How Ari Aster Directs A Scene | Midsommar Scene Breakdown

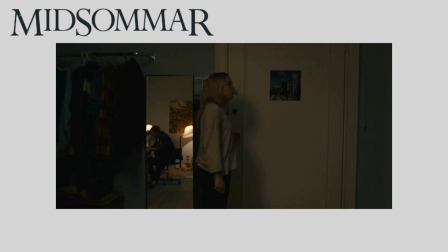[0:00]
Today we're going to be taking a look at a scene from Midsommar to see how Ari Aster directs a scene and uses blocking,
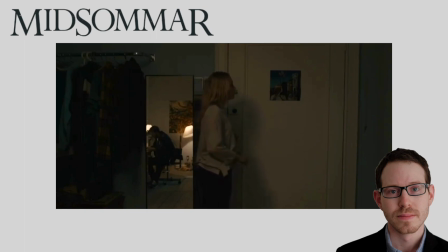[0:06]
camera movement, and lighting to tell a story. The scene we're going to take a peek at is an argument between Danny and Christian that takes place early in the film.
You okay?
Right away we notice a few things. Both characters are similarly lit without a strong key light.
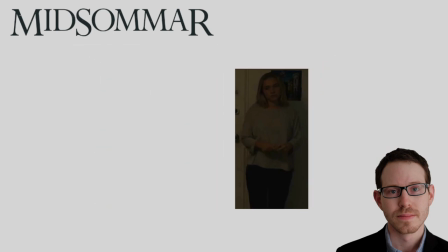[0:22]
Danny takes up more space and dominates the frame and we only see Christian in the reflection of the mirror found in the left third.
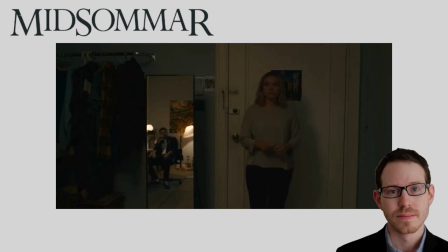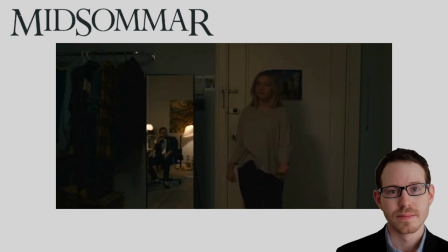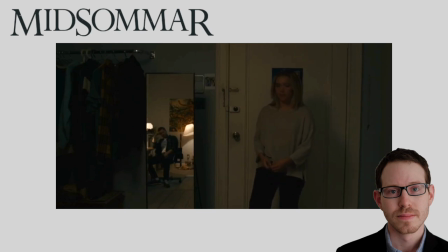[1:01]
As Dani decides to stand up for herself and point out Christian's wrongdoing, she takes a forward step and is illuminated with light. This movement is paired with a slight movement from Christian which takes him out of the light and into darkness.
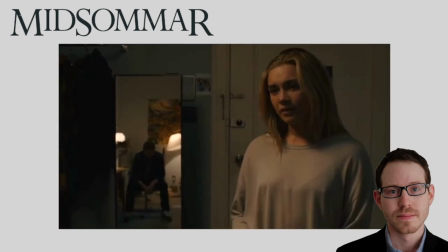[1:15]
Danny is visually shown to be in the right here while Christian is visually shown to be in the wrong.
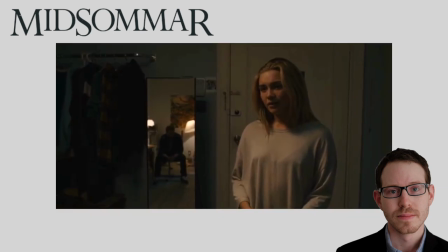[1:21] I just decided today. I wasn't keeping it from you. You already have a ticket. I'm sorry.
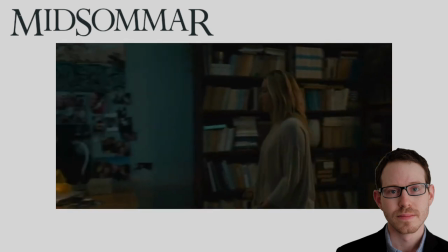[1:39]
The camera pans as Danny walks to Christian. Together they share the frame yet Danny stands tall and looks down towards Christian who is sitting.
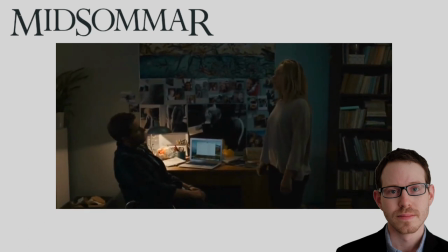[1:49]
With this blocking and composition, Danny is the dominant individual on screen and holds the power.
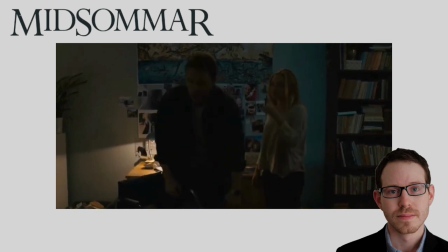[1:58]
As Christian puts his foot down and the manipulation begins, he stands over Danny as the power in the argument evens out.
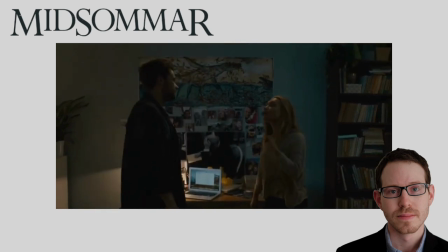[2:06]
Christian then begins to pout and gaslight Danny.
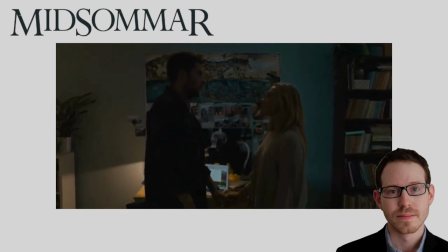[2:15] told me, that's all. Well, I just apologized, Danny. You didn't apologize. You said sorry, which sounds more like too bad. Maybe I should just go home. What? No, no. I'm just trying to understand.
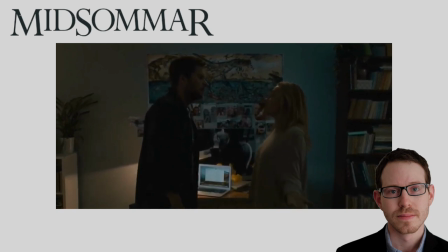[2:35] And I'm trying to apologize. And I don't need an apology. I don't. I just wanted to talk about it. That's all.
He threatens to leave. And when this happens, Christian and Danny changed positions completely.
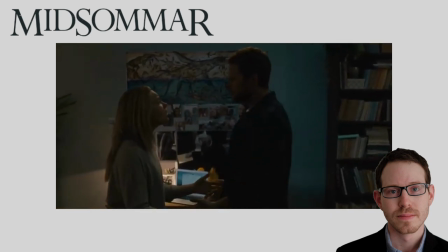[2:51]
The right side of the frame up until this point was occupied by Danny and is now occupied by Christian who is manipulating Danny and holding the power. This is where the argument turns into Christian's favor as he reverses the blame to Danny.
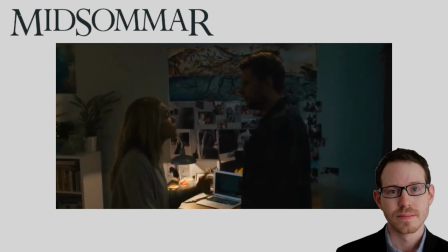[3:08] Well, then I'm sorry. I just got confused. I'm sorry. Hey, please, come on.
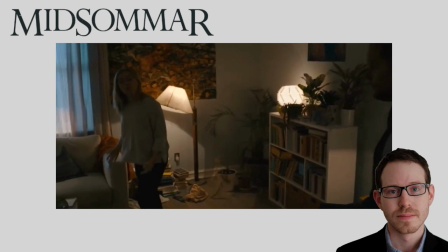[3:14] Can you come? Just stop.
Dani walks away and invites Christian into her space as she sits down.
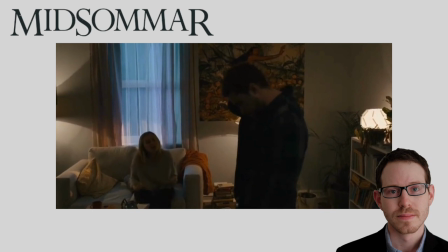[3:21] It just felt really weird, okay?
The shot can interestingly be compared to the opening shot of the scene.
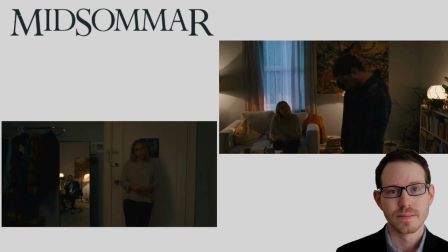[3:27]
We see the character who holds the power standing as the powerless character sits down on the hot seat.
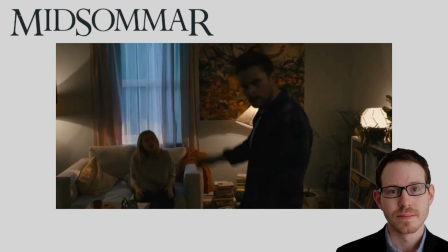[3:33] Fine. I think it's great that you're going to Sweden. I do.
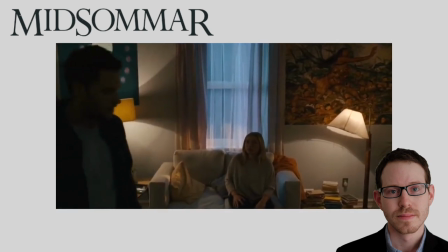[3:39]
Christian moves about and owns the frame, moving from right to left. The scene ends with a cut, and we see Danny talking to Christian.
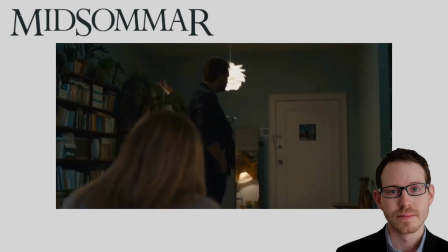[3:48]
He looks at the door, pondering whether or not he should leave. This scene is so interesting because it is primarily one shot, yet there is so much intentional visual detail that accompanies the action and dialogue in the story.